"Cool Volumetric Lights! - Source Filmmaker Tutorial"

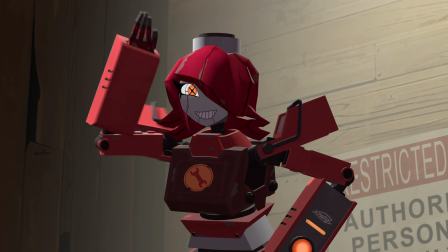[0:01]
Recently, I was asked about a particle effect I used for the teleporter twins when in fact it wasn't.
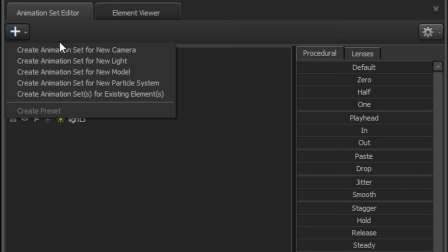[0:06]
Introducing volumetric lights. To start, spawn a light and right-click Enable Volumetrics.
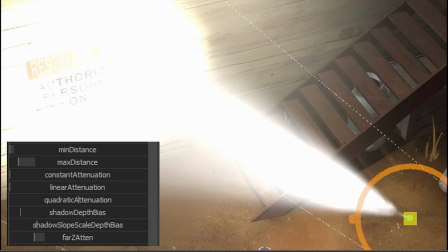[0:12]
FOV to change how wide it is, min-max distance and far Z atom to change the length and reach of your lights,
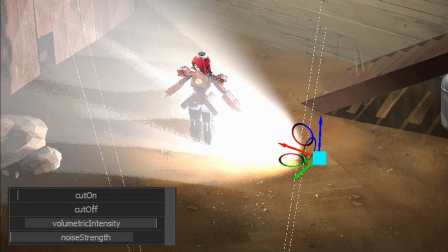[0:18]
volumetric intensity and noise strength to control how strong the volumetrics are independent of the brightness.
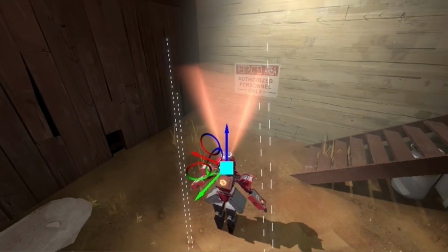[0:23]
In this case, I have the light slightly clipped through the top geometry of either teleporters to get this halo cone look, and then rapidly rotate the light in place.
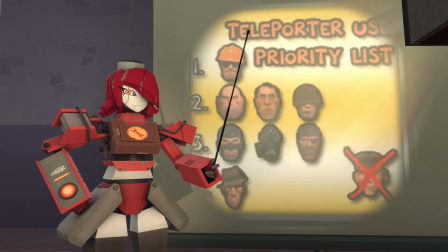[0:30]
Make them narrow and now they're flashlights or headlights. Additionally, changing the texture of your lights lets you create a diegetic projection effect.
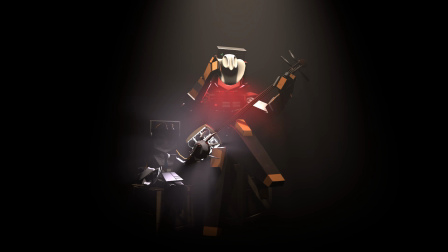[0:37]
You can achieve really interesting shapes and effects by having your lights be occluded by parts of a character, or the entire character even,
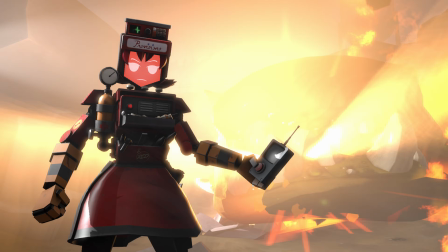[0:44]
having them enhance the look of muzzle flashes and explosions, and sometimes even get away with using no particle effects.
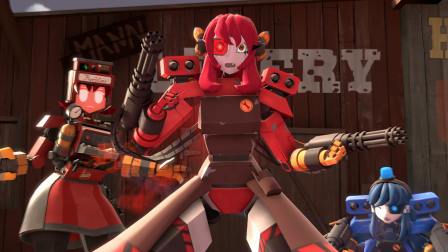[0:52]
Here's another use case. I've now turned off the volumetrics and motion blur for the following shots. Notice how it's just visually busier and more difficult to tell apart the characters from the background.
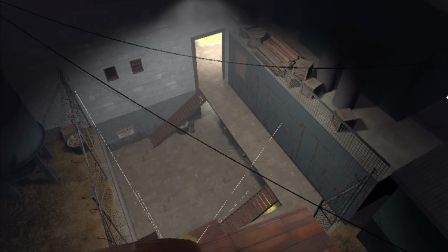[1:01]
What I do is that off in the distance, I set up a huge volumetric light that basically acts as a layer of fog.
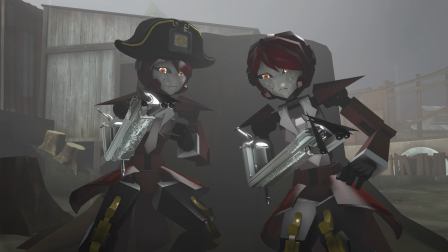[1:07]
This sets up a value difference between the foreground characters and the background, all so that you can more easily read the characters' silhouettes.
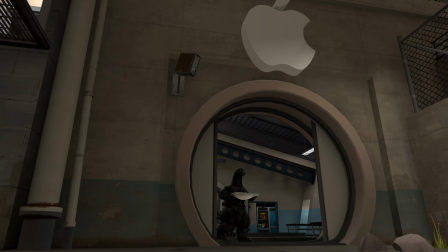[1:13]
I actually figured this out back in this video where originally you couldn't really see Godzilla walking out in the distance. By adding that light, suddenly you can make it out that's him despite his size in the shot. Think of it this way, you're in a pitch black scene and need your characters to stand out.
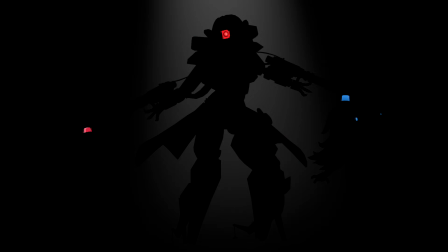[1:26]
You could set up a bunch of rim lights or just use one volumetric light in the back to do the job.
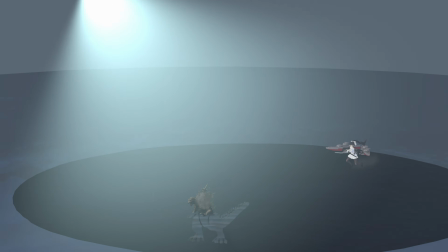[1:30]
You can even have your characters be within the volumetric fog itself to give them a greater sense of scale, and some people even thought it was color grading.
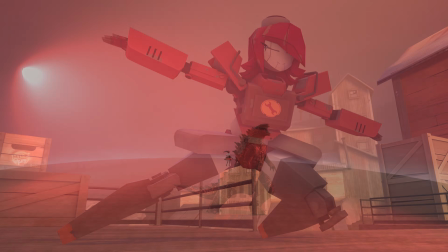[1:38]
So now, you're really volumetric.